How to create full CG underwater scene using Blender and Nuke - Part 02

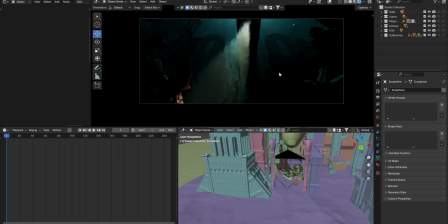Okay, so that is the whole process, creating the layout, camera animation, and adding stuffs and creating this scene. Now, once the render is done, we'll start compositing that file and see how that goes.
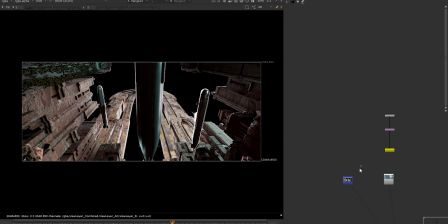So here comes the compositing part. Now I have all the CG renders. I'll show you the renders one by one. And this is the output. I already comped this file now, and I'm going to show you step-by-step process. It's very easy. I try to keep everything clean so that you can understand every single step. First, I have these renders from the cycles. I have also rendered some of the parts from Eevee, and I have exported camera and some cards just to plate some 2D elements.
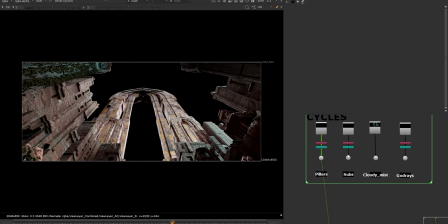Let me show you the renders. This is for the pillars. This is for the submarines, and this is the mist I showed you earlier.
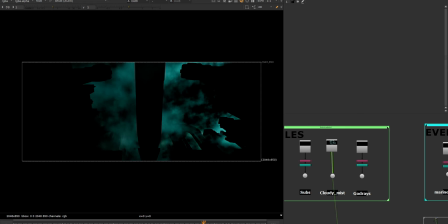This is just moving from y-axis. This is God rays render.
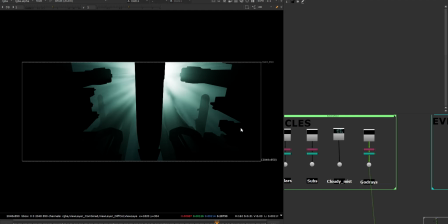I wanted to add some rays kind of feel in the scene, so I just added this as extra pass. And these are some Eevee renders. This is particle system.
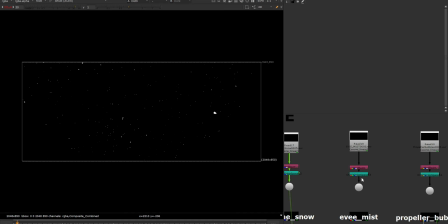You see this is just a particle moving from x-axis, and same I have taken the viewport render of the mist from Eevee. I have propeller bubbles and I have spotlights separately rendered because it's very easy to have control.
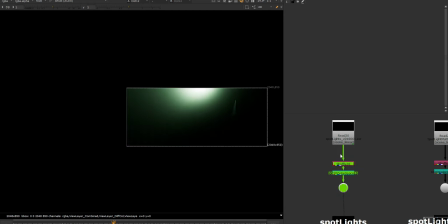I don't want to render all them in one layer because it's quite difficult to have control since it's an underwater scene. It's quite easy to add some diffuse or bloom on the separate passes like this.
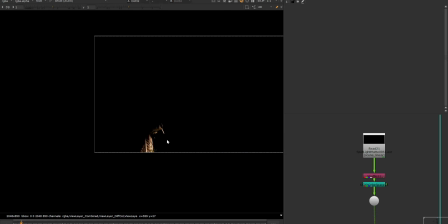I have the spotlight mat. It's just for the spotlights where it's interacting with the ground objects. You can see it's visible here, and if I go to somewhere around here, it's only visible there. I can use it as a mat, or I can directly add it on top of our comp, and which is going to act as an interactive light.
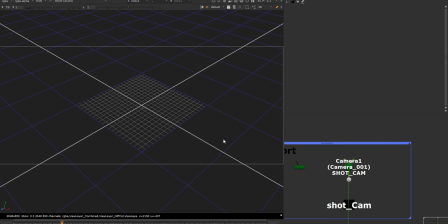And this is 3D card. Let me show you just a simple 3D card. And so this is our Blender camera.
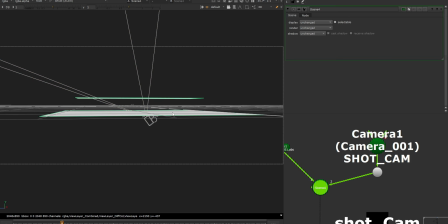This is the ground plane. I just taken this plane just above the ground, so we can add any 2D element like moving mist closer to camera. That I will show you in a while. And this is somewhere near to the submarine locations,
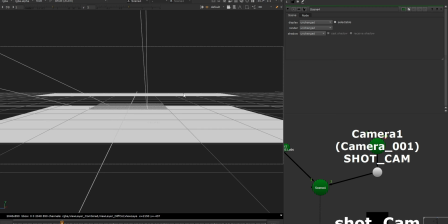because if I want to add any interactive smoke or any kind of element near the submarine, I can add it there.
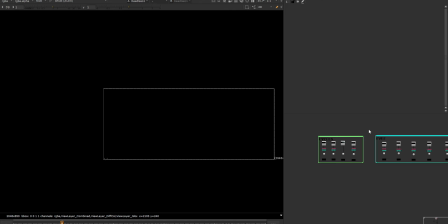So these are the basic renders. This is from Cycle, this is from Eevee.
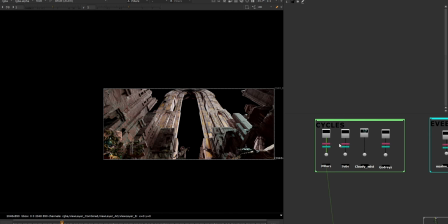I have created the poster stamp for every one of them because I don't want to copy them each and every time because my comp will get heavy if I do that.
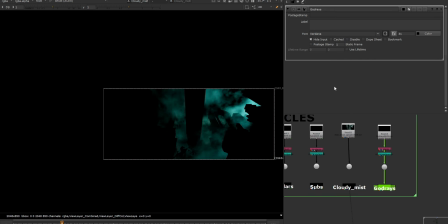These are like simply creating the process time and just turning off the hide input so you won't see that line every time.
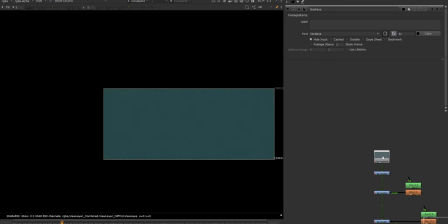First of all, I use this constant as a background. Since we are creating an underwater scene, like we are seeing most of the part in haze, I just use this constant.
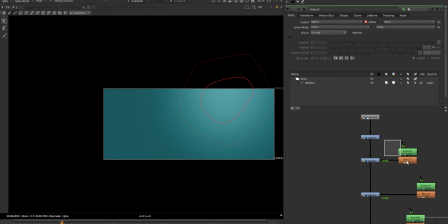I just added some grade, used a simple mask and just some white point adjustments.
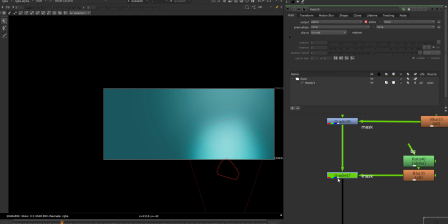Same, I took one more grade and one more grade for this top area.
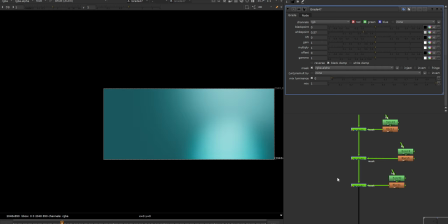If I turn it on and off, you can see the difference. It's simply giving an impression of light source.
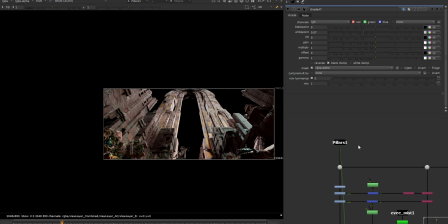Then I have this pillar render here. So I'll go step by step.
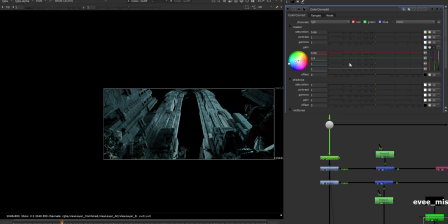In this, I just reduced the saturation a bit and I made it look like a bluish overall, and also reduce some of the highlights and midtones. If I make them default, you can see the like extremely bright ones. I just try to make it look like little diffuse, but still we are reading some of the highlights from one angle.
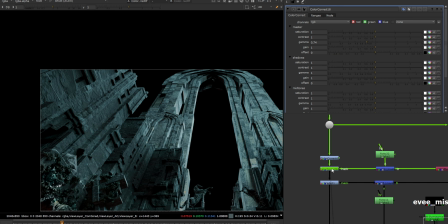And then I have used one more color correction and I have used this normal pass.
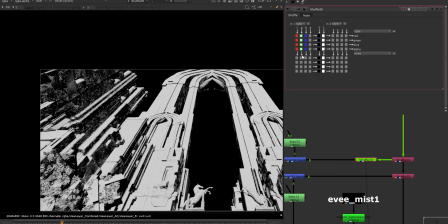Then I just took the green channel from it and masked it only for that area,
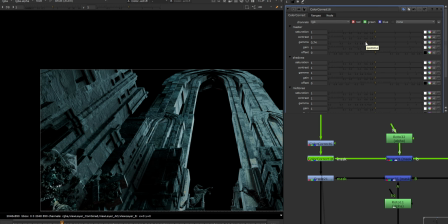and using color correction node I tried to bring this gamma down a touch, and you can see that effect here.
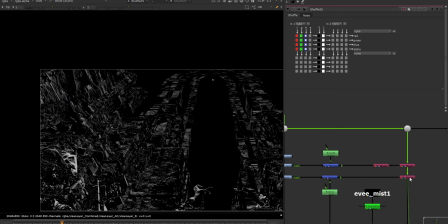Likewise, took the blue channels from the normal pass,
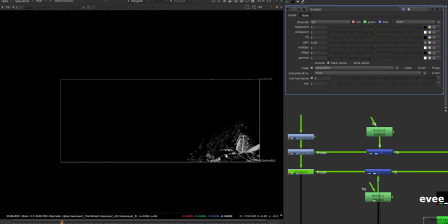and in this area I wanted to give some feel to these pillars or these objects.
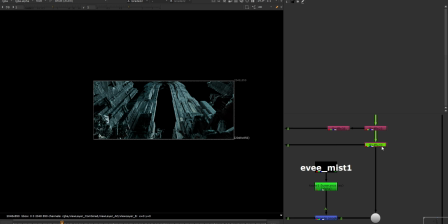That's just using the mask. And I took this normal pass again, blue channels, it's all in blue.